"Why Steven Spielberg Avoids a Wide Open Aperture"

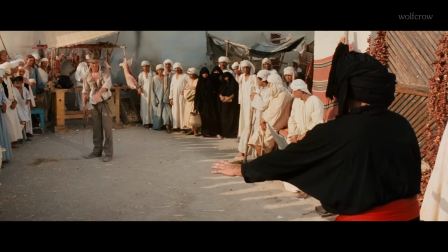[0:00]
Why does Steven Spielberg avoid using wide-angle apertures in his films? Why would he skip that cool, blurry background look?
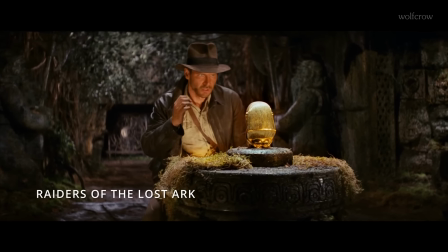[0:07]
Stick around, because we're about to explore how and why his choice helps him tell such amazing stories.
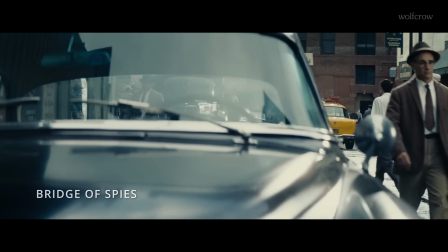[0:14]
Spielberg is a visually strong director. This means he decides the frame and focal length, not the cinematographer.
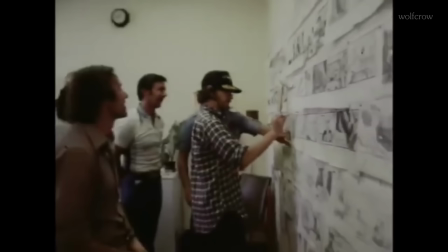[0:20]
It's well known he storyboards his shots. Early on in his career, he preferred to look at his storyboards over the script on location.
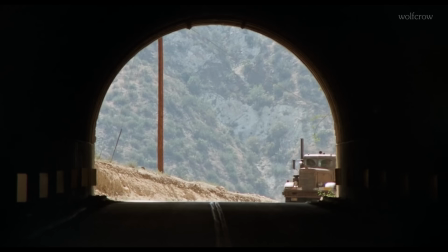[0:28]
He was a prodigy. Right from his first movie, Duel, he had access to Panavision equipment.
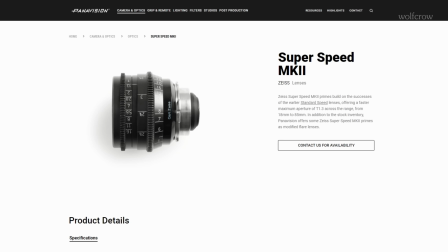[0:34]
He had the best lenses and never looked back. He used super speeds for widescreen and C-series lenses for anamorphic.
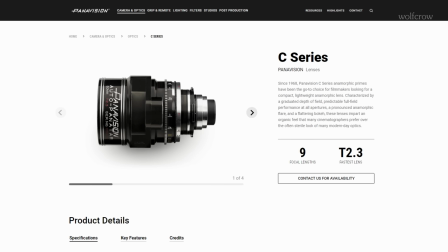[0:41]
Here's the thing, super speeds open up to T1.3 and C-series lenses are anamorphic lenses and they open up to T2.8.
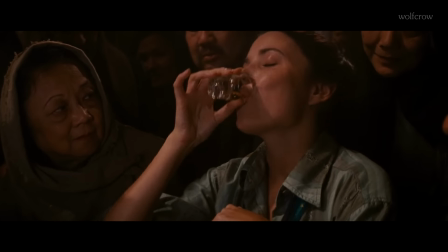[0:50]
I've published a full list of lenses he used on his films as well as the formats. Check the link in the description to see it.
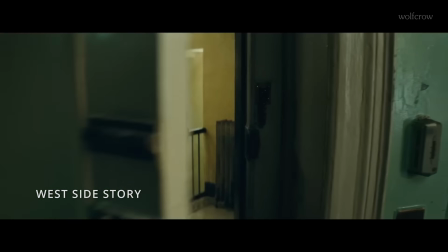[0:57]
Bottom line, Spielberg could have filmed his movies with a wide open aperture.
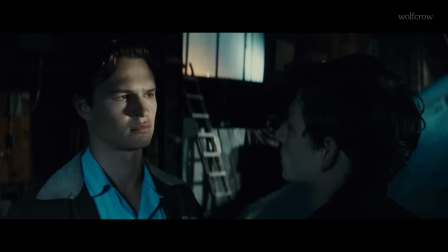[1:01]
He chose not to. Why is that? The first clue is that Spielberg preferred to use wide-angle lenses.
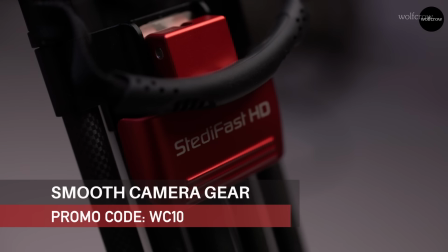[1:08]
Before we get into that, a quick shout out to our sponsor Smooth Camera Gear.
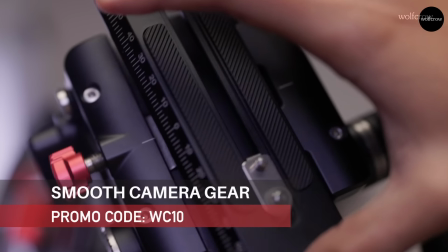[1:12]
If you're looking for a reliable, high-quality tripod to enhance your filmmaking, check out the SCG Steadifast tripod.
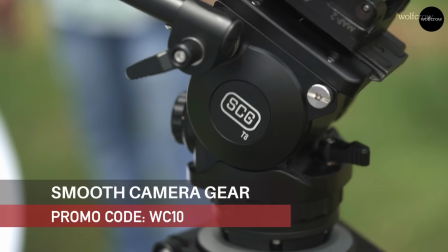[1:19]
It's got a 30-day money-back guarantee and a 3-year warranty. Click the link in the description and use the promo code on screen for an exclusive discount.
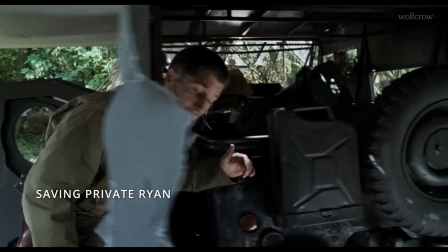[1:27]
Spielberg's frames are some of the most dynamic you'll ever find. What do I mean by that? Characters are different sizes in the same frame.
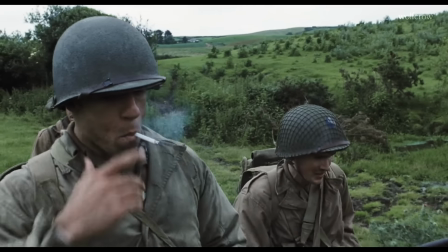[1:34]
They exit the frame and pop into the frame in visually stimulating ways.
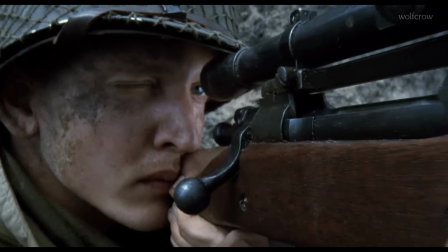[1:38]
He's able to take us from a long shot to a tight close-up in one camera move, and the face looms over us like a mountain.
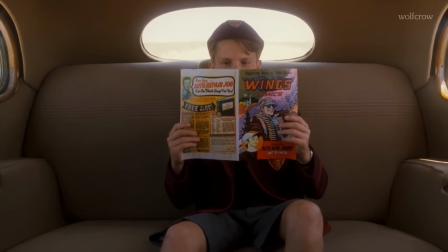[1:46]
How does he achieve this? He uses wide-angle lenses. Wide-angle lenses distort objects and make everything look hyper three-dimensional.
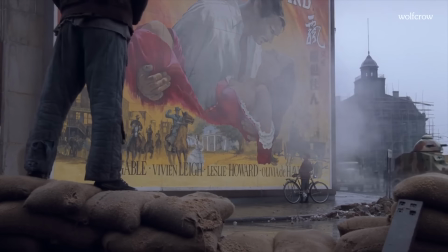[1:55]
When something goes slowly by, it looks faster with a wide-angle lens.
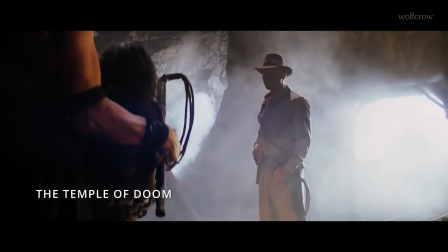[1:59]
The trick was used in the sequence in The Mines and the Temple of Doom and countless other films.
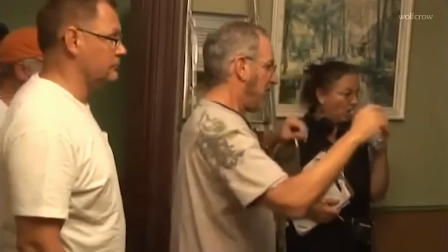[2:04]
Many have said Spielberg sees the world in 21mm on a Super 35mm frame.
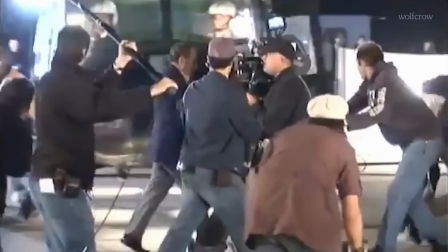[2:10]
He uses whatever focal length works, of course, but on the whole, he's a wide-angle lens filmmaker.
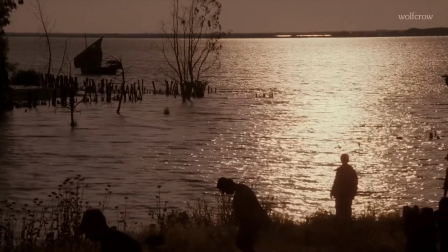[2:16]
Let's assume he uses a 21mm focal length. Early in his career, he filmed on widescreen 1.85:1 and anamorphic.
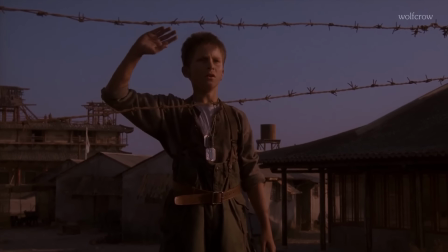[2:24]
Anamorphic is a different beast, so I'll stick to widescreen just for this comparison. At T1.3, he would get a depth of field of about a foot at a distance of 6 feet.
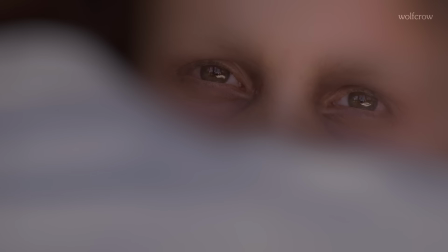[2:34]
And if he decided to film a close-up at about 2 feet, the depth of field would reduce to less than 2 inches.
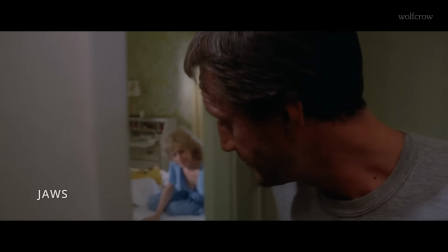[2:41]
This wouldn't do for him. Spielberg is all about detail. He likes to keep everything in the scene sharp and clear, from the front to the back.
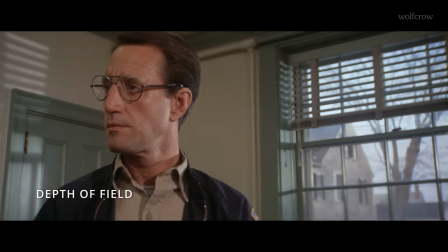[2:49]
This is called depth of field. If the background is blurry, that's shallow depth of field.
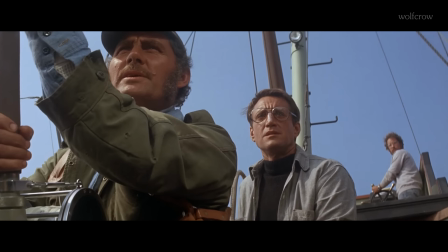[2:54]
But if everything is equally sharp, that's a deep depth of field. Spielberg loves his deep focus because he wants every part of the frame to contribute to the story.
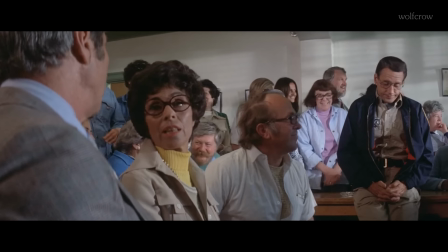[3:03]
Even with a 21mm lens, shooting wide open would result in a shallow depth of field,
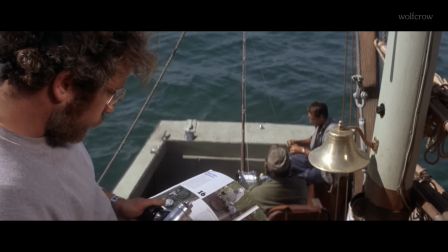[3:08]
which means you wouldn't be able to spot all the little details, the impact of the location, or a funny background moment.
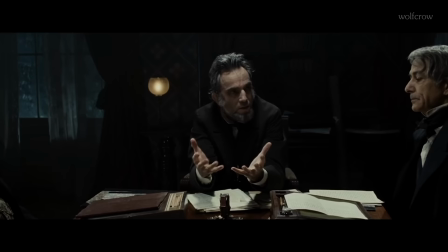[3:14]
His films are not just about the main action, but also about all the rich details that make his cinema feel expensive.
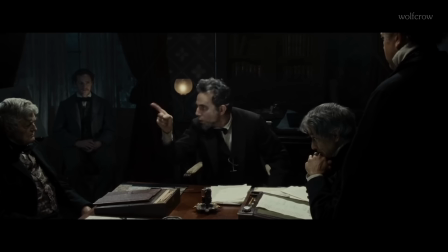[3:21]
It's like getting to see the whole picture, not just part of it. The depth of field has other practical side effects too, as in camera blocking.
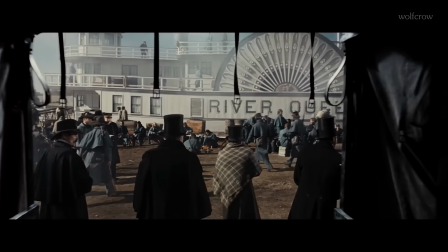[3:28]
Blocking is how a director stages and moves his actors around in a scene.
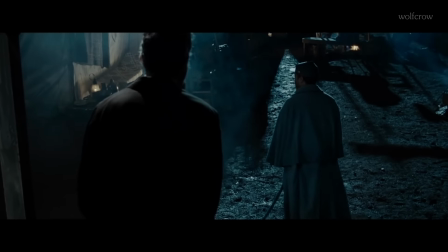[3:32]
Spielberg wants to keep all the actors in focus, even if they're moving around. A shallow depth of field would make it difficult to keep all the important elements in focus.
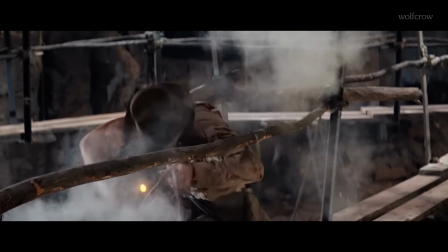[3:41]
Spielberg's careful blocking ensures that each character's movement contributes to the impact of that shot.
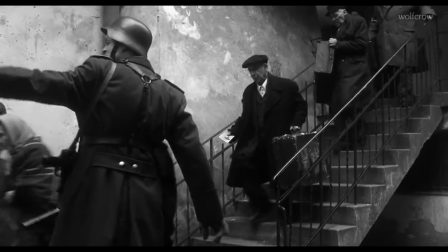[3:47]
No one moves about randomly. Probably the greatest blocking of extras you'll see is in Schindler's List.
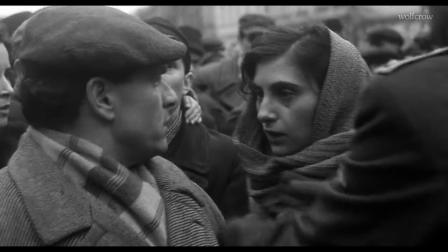[3:52]
These shots were too personal to be treated as just another crowd scene.
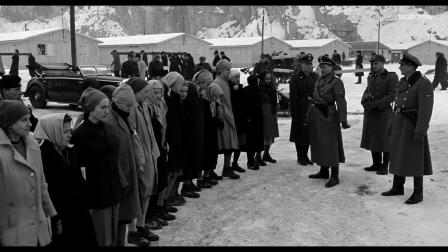[3:56]
Spielberg is super careful with how he sets this up, making sure you can see everyone clearly to understand what's happening.
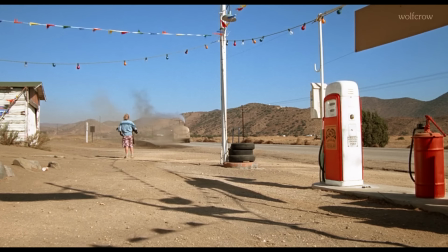[4:03]
Even in a film without extras like Duel, the landscape, the heat, and the road are always present.
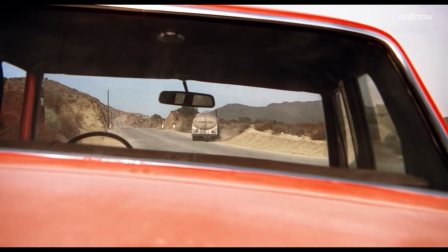[4:09]
Using a smaller aperture allows Spielberg to capture the entire vista in sharp focus.
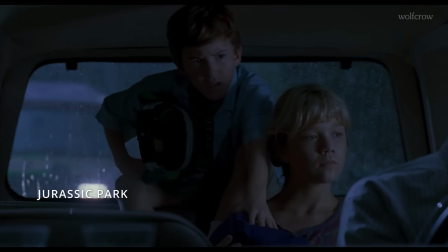[4:15]
He does that even with his tentpole blockbusters like Jurassic Park. Why blur the background when it can contribute to the impact of the foreground?
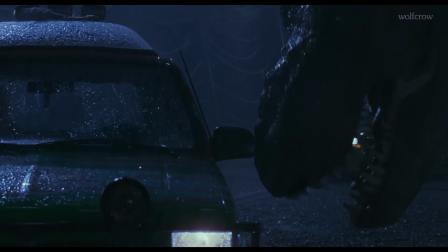[4:24]
Spielberg is a master at creating a realistic environment. When you're watching a Spielberg movie, you're really getting your money's worth.
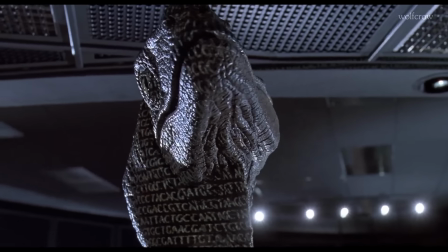[4:31]
You might have a question, why not rack focus from one point to another?
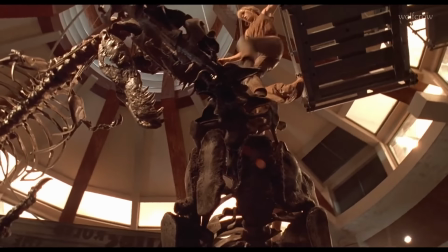[4:35]
Spielberg maintains focus on multiple planes so our eyes can watch whatever we want and take in everything together, consciously or subconsciously.
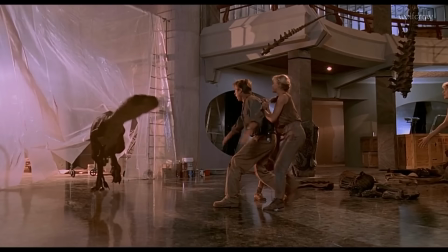[4:44]
Given his preference for long takes and dynamic camera movements, shooting at smaller apertures reduces the need for constant focus adjustments.
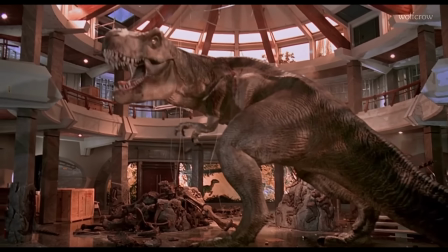[4:53]
Imagine seeing the focus change multiple times in one shot. It's just too distracting.
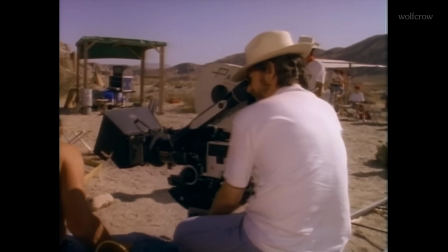[4:58]
As a side benefit, Spielberg's choice to avoid wide-open apertures simplifies the focus puller's job.
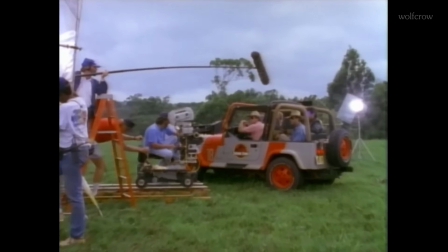[5:04]
Maintaining focus at t1.3 is challenging today, with focus aids and monitors.
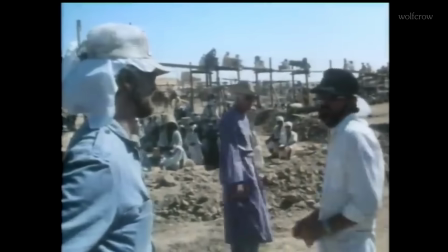[5:10]
Imagine in the 70s or 80s, but there were no monitors for the focus puller. He or she had to use tape and years of instinct and wisdom to pull focus.
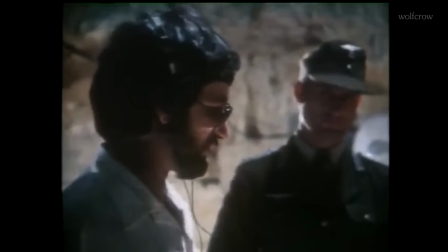[5:18]
And you wouldn't know you made a mistake until you saw the dailies late that day or some other day.
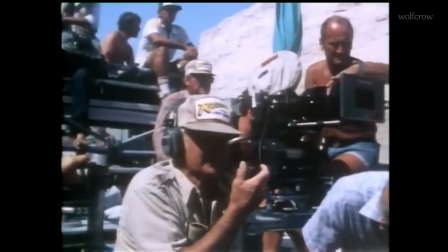[5:23]
By then, it might be too late. Having deep focus also helps with continuity.
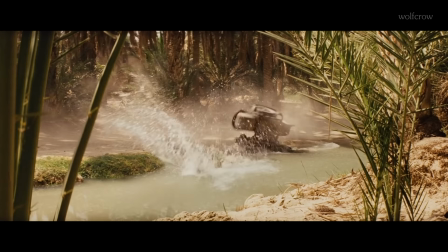[5:28]
Spielberg's movies used to have tons of action sequences. The dialogue scenes would match the action scenes in visual audacity.
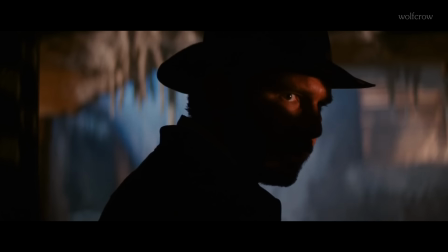[5:35]
You didn't have to force shallow depth of field on some shots to save time and then change the visual language for wide shots or action scenes.
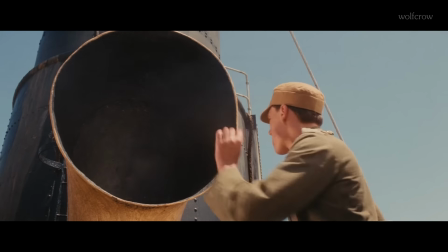[5:42]
This decision actually plays into the strengths of a lens.
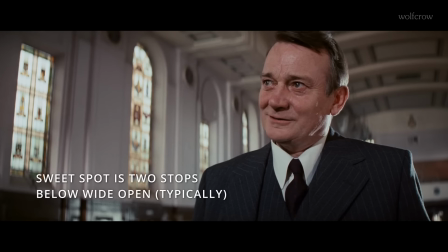[5:46]
Typically, the sweet spot of a lens, aperture-wise, is about 2 stops from its widest aperture.
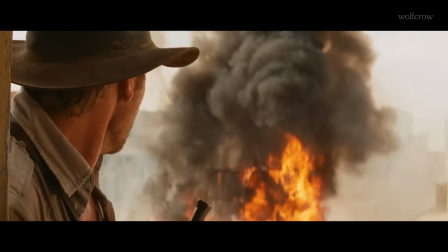[5:52]
So if the Panavision or Zeiss Super Speeds opened up to a t1.3, you really would get the best performance at about t2.8.
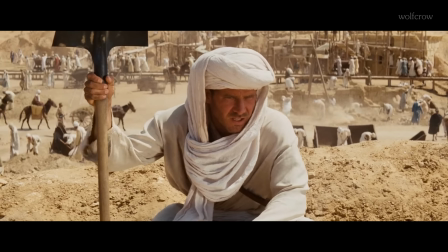[5:59]
On many of his Indiana Jones films, the stop was more like t5.6 or t8.
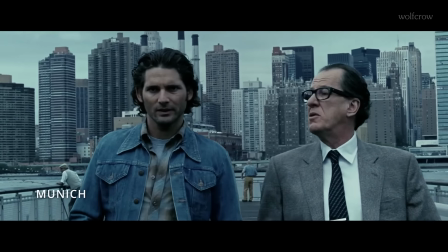[6:05]
Notice how sharp Spielberg's movies are as a whole. That's because the lens is stopped down and not wide open.
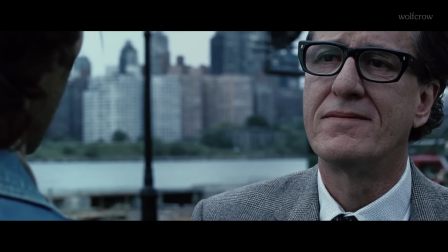[6:11]
Back in the days of film with low ASA ratings, they would have loved to film wide open to save money in lighting.
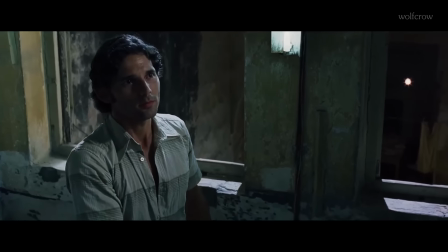[6:17]
You had tungsten and halogen fixtures mostly, no HMIs or LED lights. It got very hot at high wattages, and it drew a lot of power.
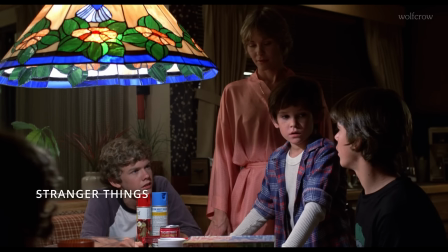[6:25]
Yet, Spielberg went against the grain. He had more lighting firepower than necessary because he needed deep focus.
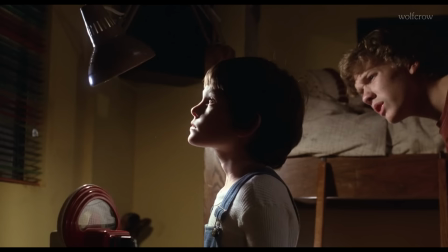[6:32]
In E.T. the Extraterrestrial, they filmed at no wider than t2.5, and the lights were just about adequate.
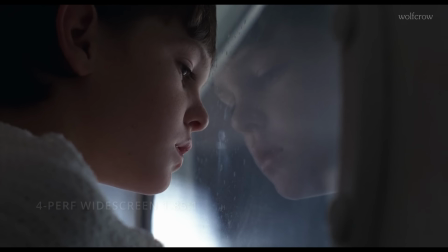[6:39]
He was filming in 4perf widescreen 1.85:1, which in simple language means he used the full area available on the film frame.
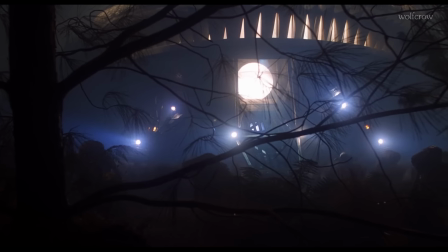[6:47]
This was critical for visual effects work because the images had to be exposed correctly and be clean.
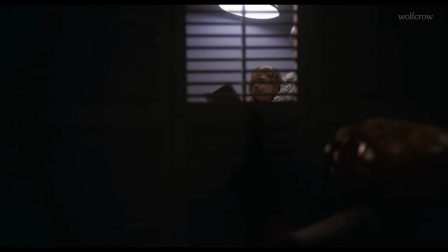[6:53]
In E.T., they didn't push or pull the film. That means they barely changed exposure later during the processing stage.
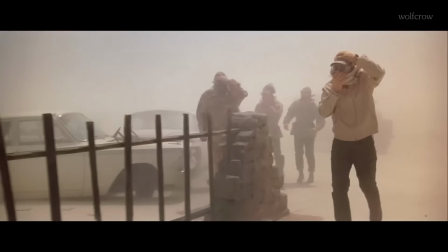[7:00]
Spielberg is probably one of the greatest, if not the greatest film director when it comes to camera movement.
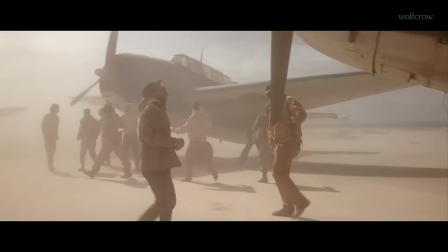[7:05]
His camera moves are not only smooth but extremely complex. There's a flair to them that can't be described or copied.
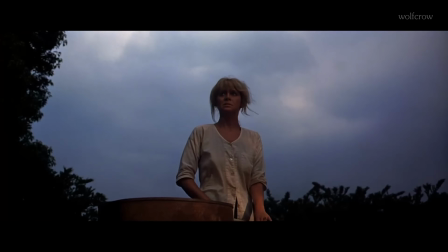[7:13]
A smaller aperture just adds to the immersion of the story. This is a lot more important than it looks like at first glance.
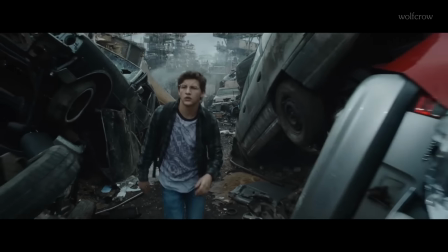[7:19]
Spielberg moves the camera on all 3 axes.
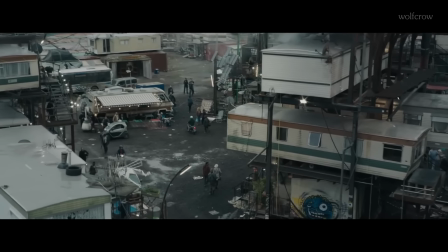[7:22]
On a roving camera such as his, if he used shallow depth of field, the plane of focus, or in other words, the blurriness, would be moving all over the place.
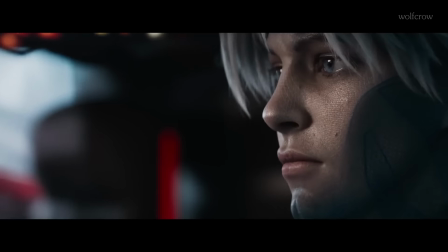[7:31]
It would distract too much from what's happening story-wise.
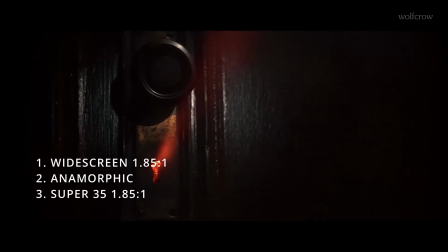[7:34]
In his long career, Spielberg has shot on 3 major formats: widescreen 1.85:1, anamorphic, and super 35mm 1.85:1.
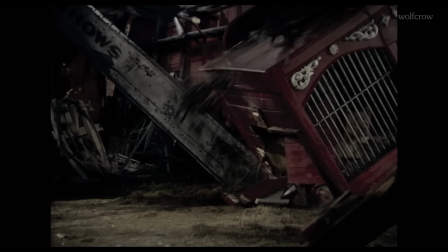[7:43]
For The Fabelmans, Spielberg's own story of becoming a director,
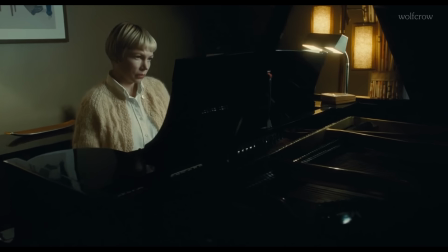[7:47]
he picked super 35 1.85:1 with Panavision Primo and P Vintage lenses.
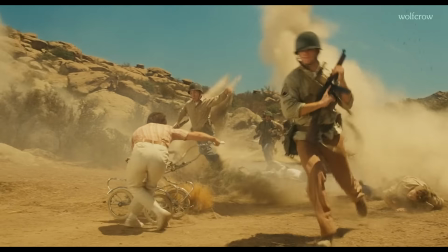[7:54]
P Vintage is based on older Panavision Ultra Speeds with better housing and construction.
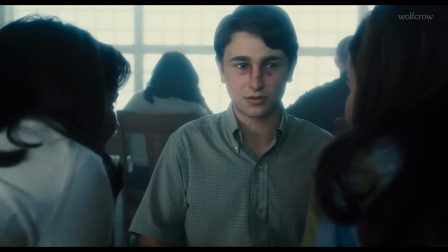[7:59]
This is his favorite format, and he only shot anamorphic on projects that weren't personal.
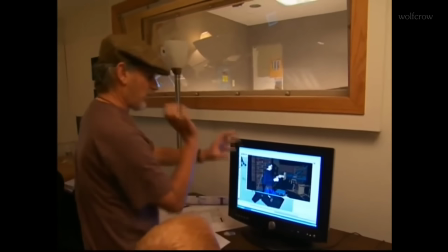[8:05]
Why? I think one reason why anamorphic is not his preferred format is probably because it causes even more shallow depth of field at similar apertures.